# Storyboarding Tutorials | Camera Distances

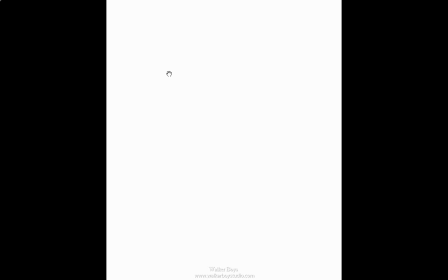on is actually going to be our cameras. We're going to take a look at basically the camera distances. We're going to kind of describe in cinematography what camera shots are. We'll look at camera heights. We'll look at the vertical horizontal sides of it. This is really just an introductory type lesson to really get you up
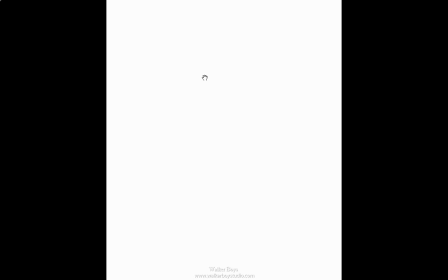to speed on the expectations of setting up shots for video games, for comics, for storyboards, for video. Any of those, they're all going to pull from the same thing and it's going to be what we're going to look at and talk about.
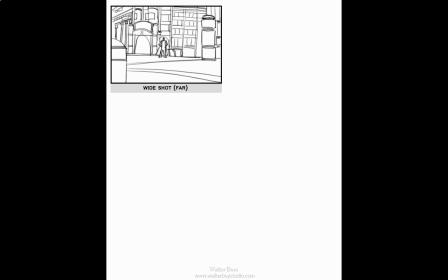So first off, we're going to kind of describe the different types of shots. Our first shot is our wide shot. Now, the wide shot, this is basically, one of the things you'll notice is that we're going to stick with the same border size. So we're going to assume a particular ratio of size and then just go with it. But the first thing just to kind of look at is that when we talk about a wide shot,
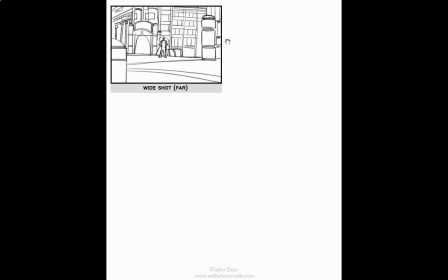we're talking about something that's far enough out that you can actually like see the if you can kind of make this out for my scribbles this is the superhero in the scene and then it's far enough out far enough wide that you can actually make out the environment around the character as well so it really helps to kind of convey
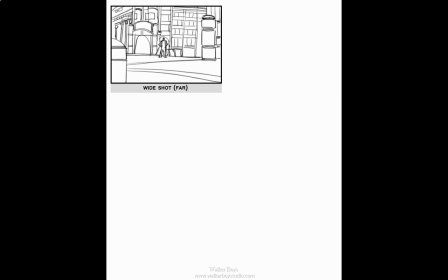everything about the scene now our next one we're going to look at is basically a wide shot but it's a little bit closer up so if you notice we still see the character we still see the scene in the environment but we do have to do a little bit more I guess you say
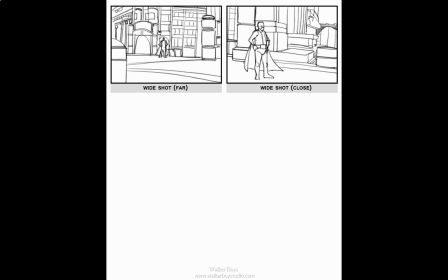making up on our own of the environment further around him but this this shot is really nice because it comes in close enough that you're actually able to make out the character the position if we wanted we could have been put an expression on them and probably would you would be able to see it from this distance alright now the next shot we have is a medium wide shot.
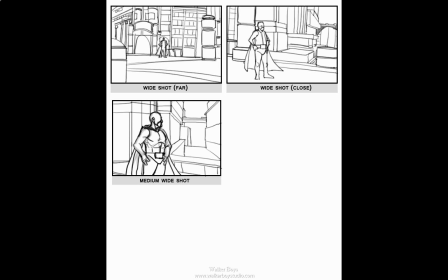Now, a medium-wide shot is pulling in close enough that you're actually just able to see the character himself. And typically, you'll notice that the character gets framed. It gets cut a little bit closer, so you see about half the character through here.
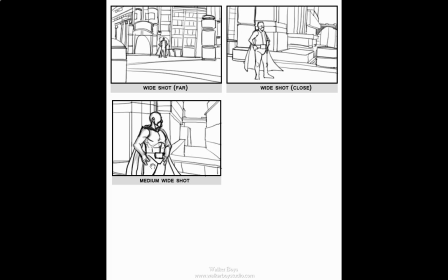Now, this one's great because when you look at it from the upper body side of it, you can do a lot of defining on the features of the character. You can do a lot of expression through the character and portray what it is you're trying to establish from it and The other one we have is also just a medium shot, so instead of just the medium wide shot,
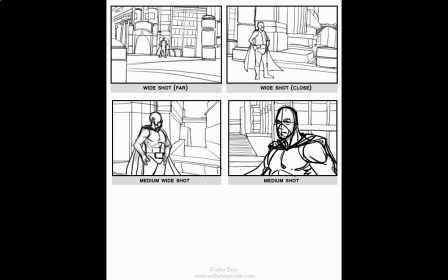the medium shot actually pulls in really close, you're looking at more like a bust of a character, so you're going from the chest up, and again this is going to be another one of those where it just leads you in closer to the character's facial expressions.
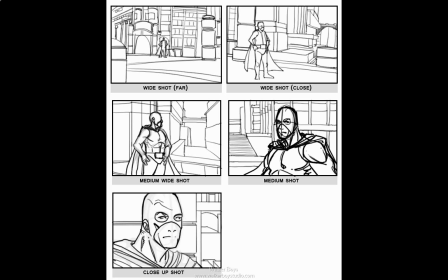is going to be a close-up shot. Now a close-up shot, there's kind of a different, you know, like I would think of a close-up shot, and then we're going to look at it in a second as an extreme close-up shot. The close-up shot goes in close enough just to the face so that you're seeing the character's face and then probably a little bit of the shoulders.
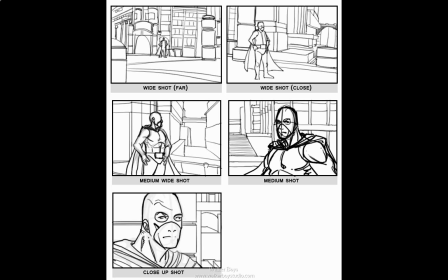And the main thing is that you can clearly see the character's expression. It's not difficult to make out, and the lack of environment behind it makes it easier to recognize the focus,
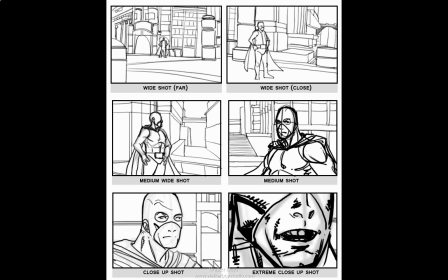which is just on the character and our next one that we have for the final one on this part is gonna be an extreme close-up shot now notice you know extreme close-up shot I mean by this I mean we're looking at a character who's very close up on the the camera we've basically chosen one part oftentimes you'll
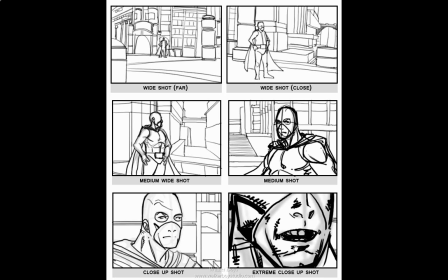notice close-up shots they'll do something like focus in on just the face or they'll focus in on just the ear if they're hearing something and and just show that one body part or one element. For us, I just made a... he decided to open his mouth and he has no tooth right there.
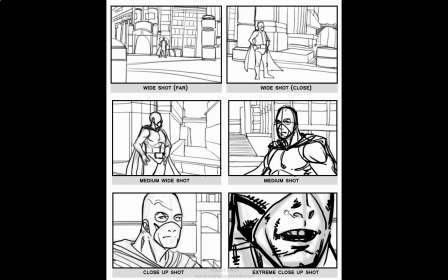So this type is an extreme close-up. So again, let's running through these real fast again. Noticing the wide shot showing everything, zooming in closer to the character just through the more of the character's full body shot, less the environment.
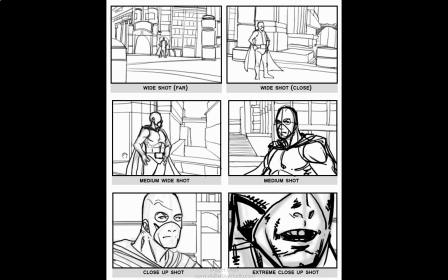Then through here we're looking at a waist up, possibly a leg up, but usually by the waist up, and from here is a chest up, shoulder to head, and then zoom in on a particular part. So when you get into design, when we start looking at layouts, one of the things you want to keep in mind are your options for your camera shots.